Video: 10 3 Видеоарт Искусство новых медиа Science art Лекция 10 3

Одна из самых расхожих фраз Уорхолла «Я хочу быть машиной» очень уместна в этом контексте. Художник со своей холодной созерцательностью, безучастностью и невмешательством в ход событий предстает этакой машиной для механической регистрации разворачивающихся перед ней событий, независимо от того, интересны они или нет. Именно в таком качестве Ворхолл присутствует в серии кинопробы,
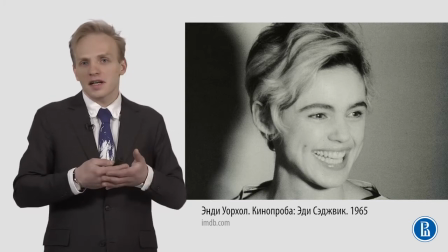насчитывающей около 500 фильмов и составляющей
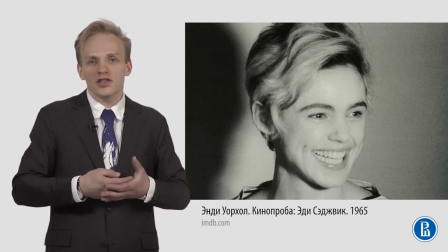основной объем кинематографического наследия американского художника. Каждая кинопроба – это портрет одного человека. Уточним, видеопортрет. Ворхолл снимал свое окружение.
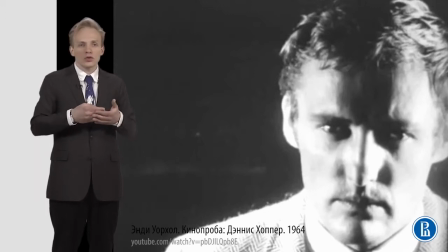Тусовщиков и бездельников всех мастей, художников, моделей, музыкантов, писателей и, конечно, актеров. Это настоящий золотой фонд культуры. Сьюзан Зонтак, Денис Хоппер, Боб Дилан, Лу Рид,
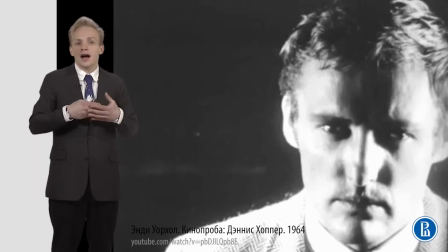Эдди Седжик, Марсель Дюшан, Неко, Аллен Гинсберг и многие-многие-многие другие.
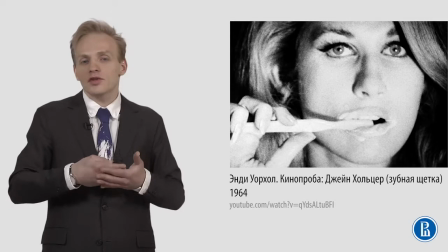Герои кинопроб записывались на неподвижную камеру без какого-либо вовлечения со стороны режиссера. И продолжительность фильмов была ограничена длиной пленки на катушке. Чаще всего процесс съемки проходил по следующему сценарию. На фабрике было выделено специальное помещение с установленной камерой. Уорхол приглашал гостя расположиться на стуле перед объективом, включал аппаратуру и уходил, предоставляя гостя самому себе. Пленки с записью не монтировались,
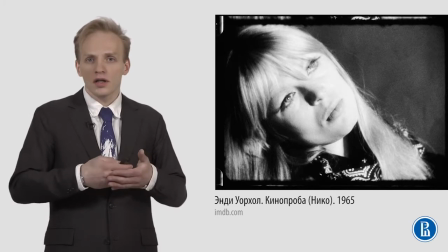и получившиеся черно-белые фильмы без звука крутились на киноэкране со скоростью 16 кадров в секунду, как ранние немые фильмы, несмотря на то, что сняты были с частотой 24 кадра.
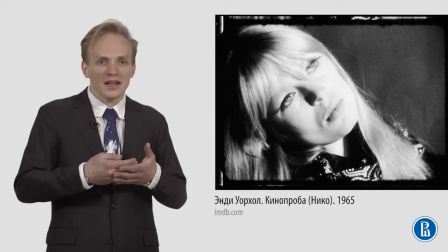Скорость воспроизведения замедляла и без того не особенно динамичные изображения, смягчала линии движений героев и делала их плавными, расслабленными, тягучими.
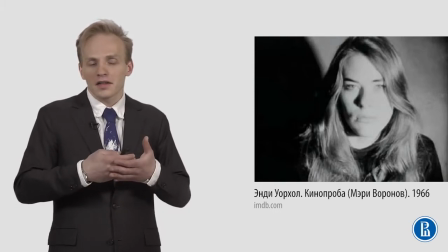Благодаря крупному плану человека в кадре, в совокупности с большим размером проекции, кинопробы Уорхола в каком-то смысле сразу давали их героям то,
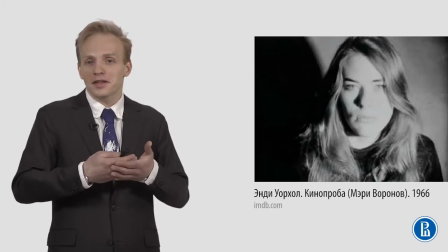к чему они стремились – известность и славу, но возникавшее в определенном своем аспекте, а именно в ощущении, что человек всегда находится под пристальным вниманием.
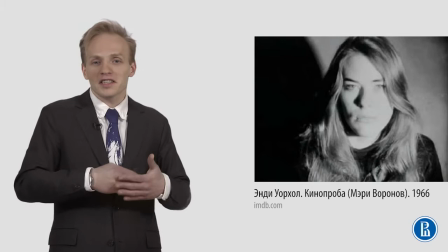Как будто его разглядывают под микроскопом.
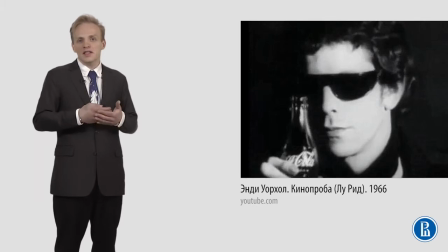В кинопробах можно увидеть и неприкрытую иронию Уорхола по поводу киноиндустрии. Ведь что такое кинопробы? Это предназначенные для внутрицехового пользования технические материалы,
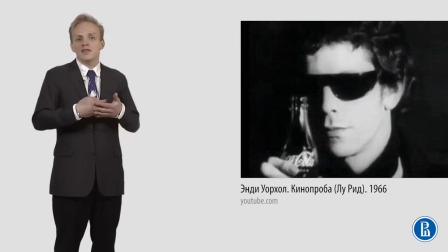применяемые при формировании актерского состава, когда актер должен показать свои таланты и умения. то есть что-то сыграть. Уорхолл же предлагает непосредственный опыт проживания конкретной ситуации,
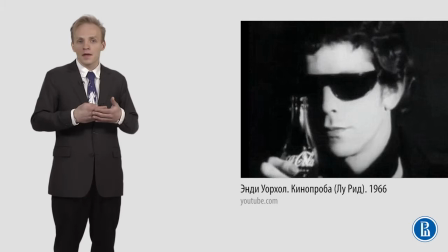ситуации нахождения перед камерой. Перед нами не вымышленный герой, не персонаж, а реальный человек и его чувства на зацикленной записи, длящейся и длящейся во времени, без временных ограничений.